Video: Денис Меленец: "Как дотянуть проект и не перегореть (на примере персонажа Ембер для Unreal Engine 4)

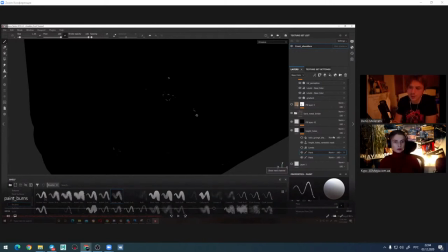(76:01)
Это, опять-таки, с помощью anchor points. То есть вот этот один слой, hate holes, здесь я просто рисую маску сплошную.
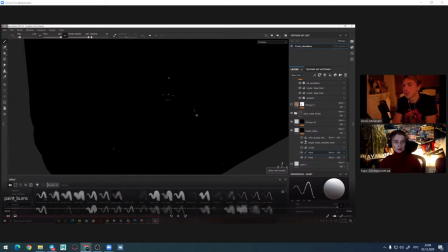(76:16)
И сверху этого у меня стоит anchor point hate holes. Ремешки. Да. И потом на эту маску ссылаются другие другие слои которые они у вас
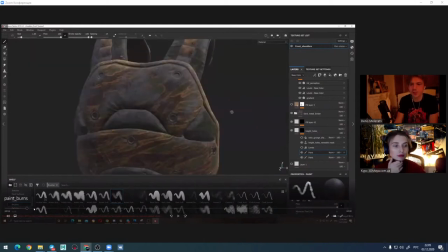(76:30)
висят там вверху если в этом начале посмотрите то
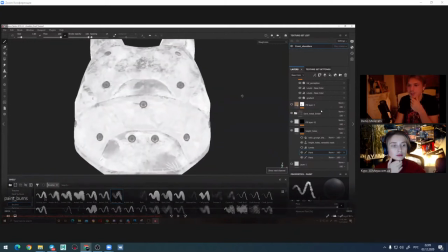(76:38)
вот здесь есть тут
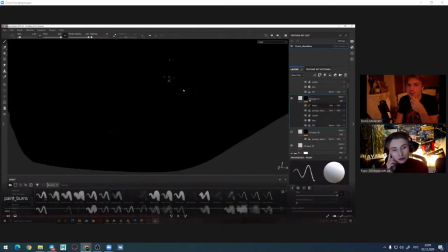(76:43)
наверное даже не видно то есть есть допустим level который создает этот эмиссив а может вот здесь я кстати прокручивал да да да да вот и у него есть в своей маске есть ссылка на
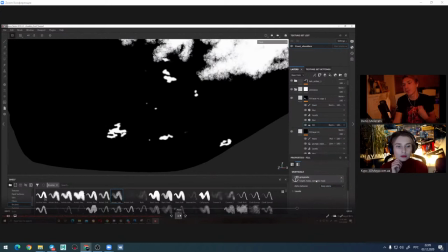(77:00)
ссылка на этот anchor point. То есть, что это делает? Он запоминает ту маску внизу и как-то ты ее можешь модифицировать.
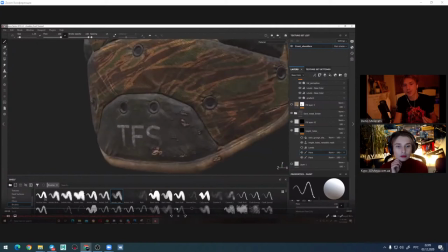(77:07)
То есть, вот эти ожоги могут получиться тем,
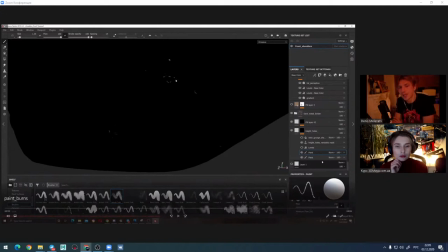(77:13)
что ты эту маску размываешь, вычитаешь общую маску, то есть, чтобы она тебе внаружу не выходила.
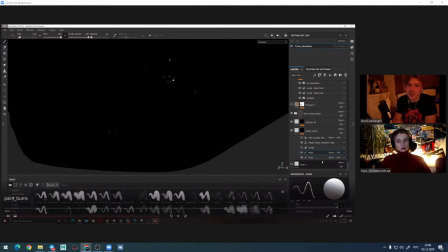(77:28)
И потом еще раз размываешь уменьшаешь левелами и вычитаешь то есть и получается так что ты за счет того размытия друг друг на друга одна и та же маска наезжает и у тебя остаются вот эти краюшки
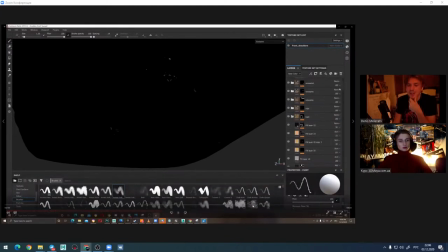(77:47)
надеюсь кому-то это интересно интересно полезно пишите
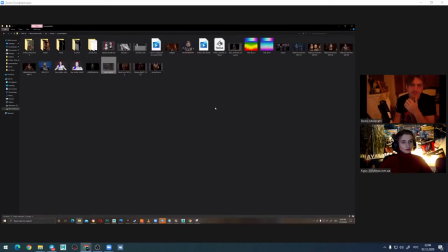(77:54)
не было мне было прикольно об этом узнать и это самое классное том что
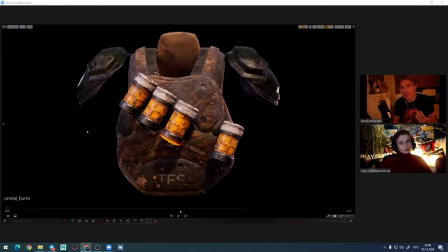(78:02)
ну точнее вот такую задачу себе поставил и потому что я себе в голове как-то ее уже визуализировал
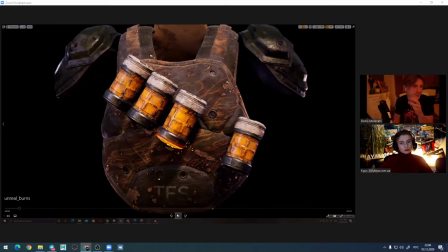(78:10)
на тот момент то есть вот смотрите ребят это это анрил да это какой-то этап разработки персонажа и таким образом вы можете еще больше подчеркнуть
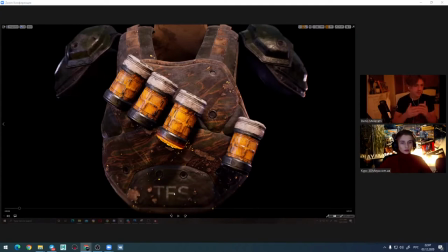(78:25)
свой storytelling да то есть вы думаете до вас персонаж это ваш то есть вы вживаете свою роль вы думаете так как она двигается как она работает огнем прожигается
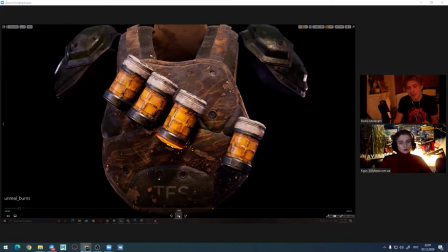(78:39)
и тогда вы начинаете думать по-другому и в конце концов оказывается что это на
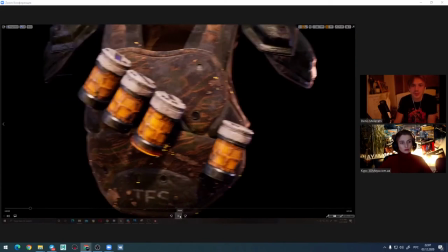(78:46)
самом деле не только вам важно вот еще раз вам хочу показать вот этот финальный результат который получился в
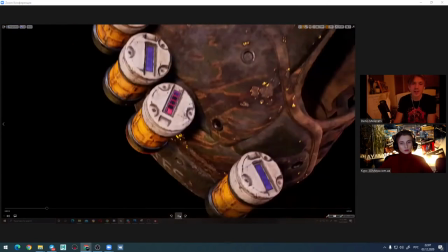(78:52)
андрейле во-первых такие мелочи да допустим обратите
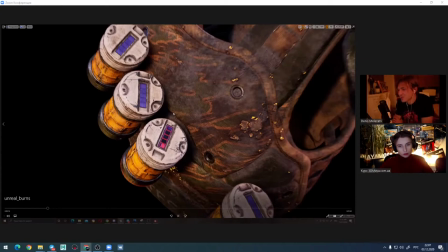(78:58)
внимание не знаю может вообще может ни один человек этого не заметил но вот эти все канистры они по-разному заполнены то есть вот вот эти все полные а вот это она как раз перезарядила. Поэтому у нее заряд остался меньше.
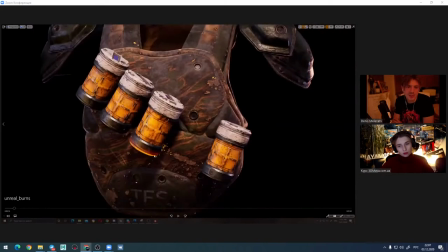(79:16)
И если вначале вы посмотрите, то низ у нее раскаленный.
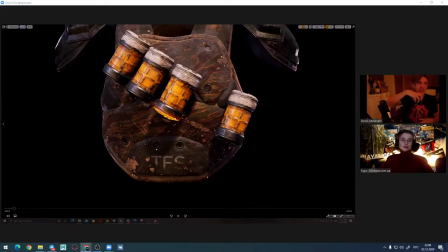(79:21)
То есть она была в пушке, и она ее достала и повесила себе снова на ремень.
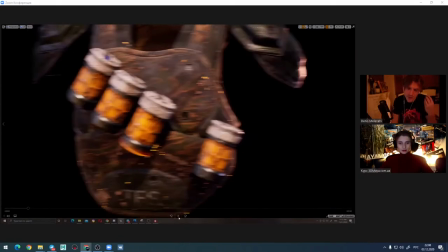(79:28)
Как много важных деталей. Это просто в какой-то момент ты сам начинаешь от этого кайфовать.
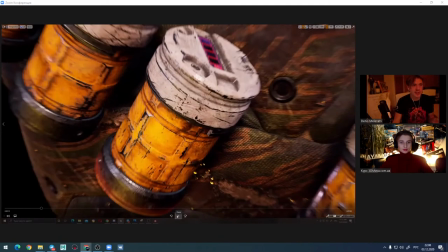(79:35)
Ты заканчиваешь работу, идешь в тренажерный зал, а в тренажерный зал ты придумаешь новую историю.